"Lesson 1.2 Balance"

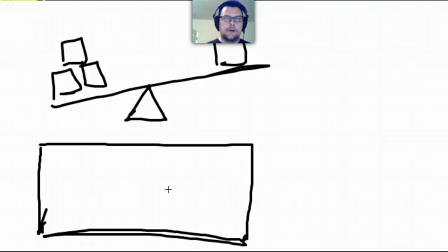You don't necessarily want a frame to be balanced or unbalanced. But why would you make the distinction to do one or the other?
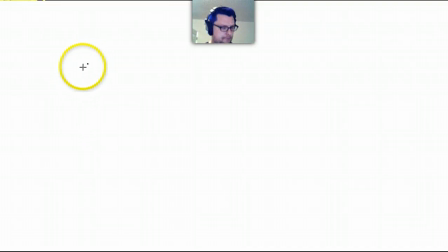Well, let's talk about that. If you have a frame, and I'll try my best to draw a decent frame now,
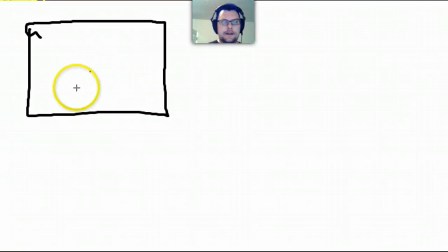and you want the object inside of it to feel like it's completely sort of peaceful and serene and neutral, you could put it right in the middle. Let's say we're just going to put this person right in the middle of the frame. And he's going to be all
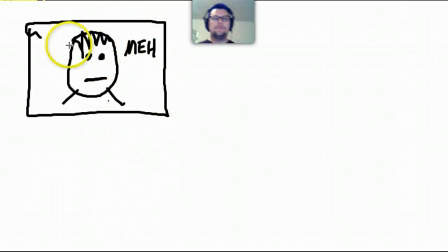neutral. And there's nothing inherently going on there when you look at that. You don't think, oh, well, this person's going to do something, or you don't particularly feel any particular way about it.
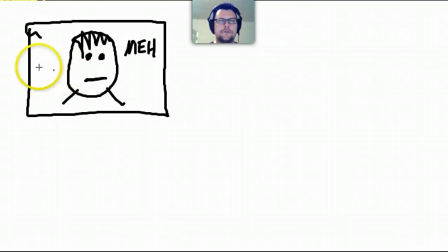It's straight on and it's right in the middle, and there's the same amount of sort of visual potential on both sides of him in the frame, and so it's a sort of calming and sort of relaxing kind of a composition. And that's pretty good when you want to do things that are,
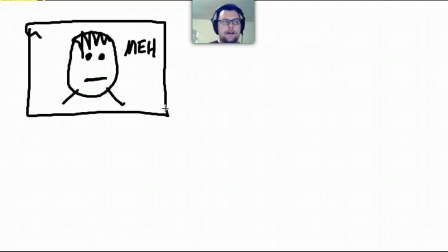not charged at all, not having any kind of emotional impact or wanting to make the audience sort of feel anything. So this is sort of the mindless zombie frame of meh, of okay, there's a dude in the middle, and that's where he is.
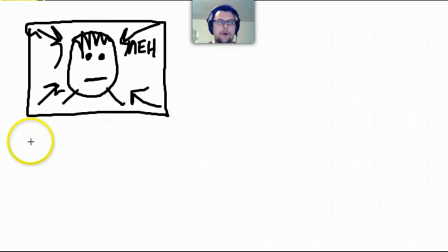Now, on the other hand, there's a lot of interesting sort of psychological prospects to putting somebody off-center.
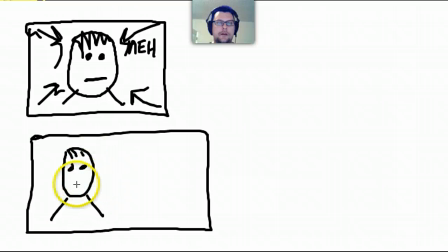Give him the same hair here. But now, suddenly, not only do we have him here, but whoa, what's all this white space over here for, right? That's what's called like potential. It's negative space. It gives the frame some sort of potential.
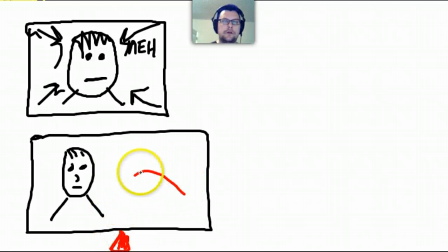Now, of course, if we put our fulcrum underneath the middle of it, we're going to be like, whoa, that's way heavy, just like our little red circle was earlier. But what it does is it gives us the capability to create what's called a dynamic, some sort of dynamism, sort of potential action.
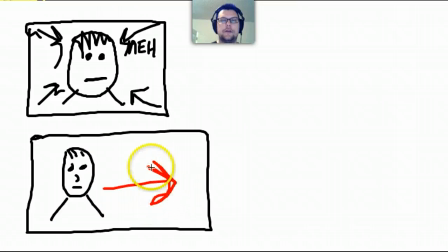This is a really good way to frame something if we think the person's going to walk in this direction, or even if he's going to look over here and see something. There's plenty of potential in that frame.
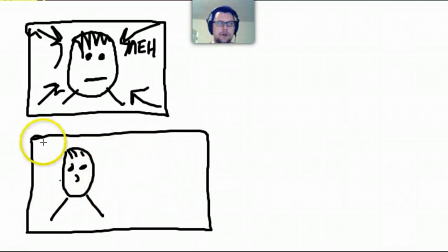And this is what gets back to aspect ratio, is that with a wide aspect ratio like this, you can easily unbalance the frame. Whereas if you have more of a 4x3 frame and you put your guy over to the side,
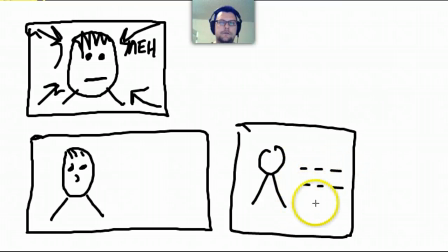there's not that much potential space over here to work with. It doesn't feel the same. You know, if you look at these, and again, if we do our fulcrum test, put that in the middle, this one seems like way more unbalanced than this one does. It's just sort of like, oh, it's kind of unbalanced.
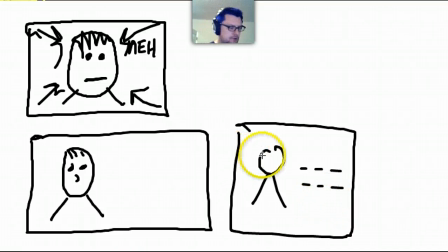So this gives you the capability to, you know, juxtapose images, you know, put images next to each other,
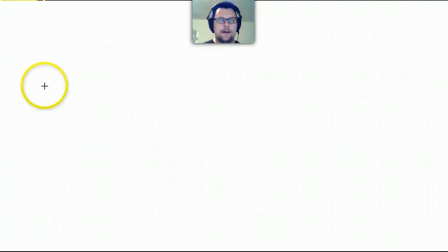put things in your frame that on a wider screen, you have a more of that space to work with in order to create,
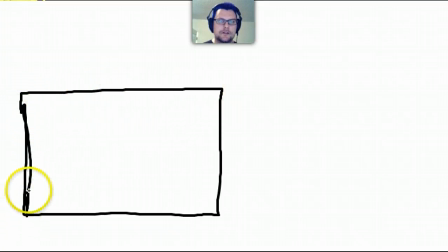again, what we call a dynamic frame, something that looks like it's going to give some sort of motion. Okay, so if you want to, by default, you want to kind of start out with a balanced frame. So there's a couple of things you can do. We showed you how you can put it right in the middle, and that's pretty simple and straightforward.
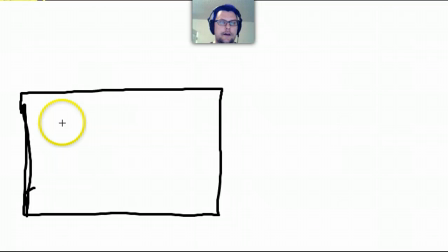But what if you want to have something over here where there's a person, and maybe there's a house in the background? Well, there's a couple of different things that affect how an image is balanced.
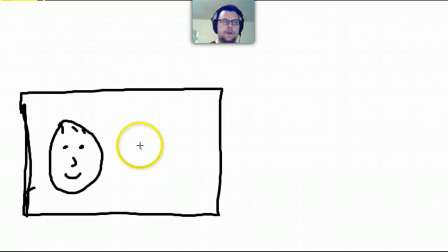So we could put a little house back in the distance, and that would get it fairly well balanced.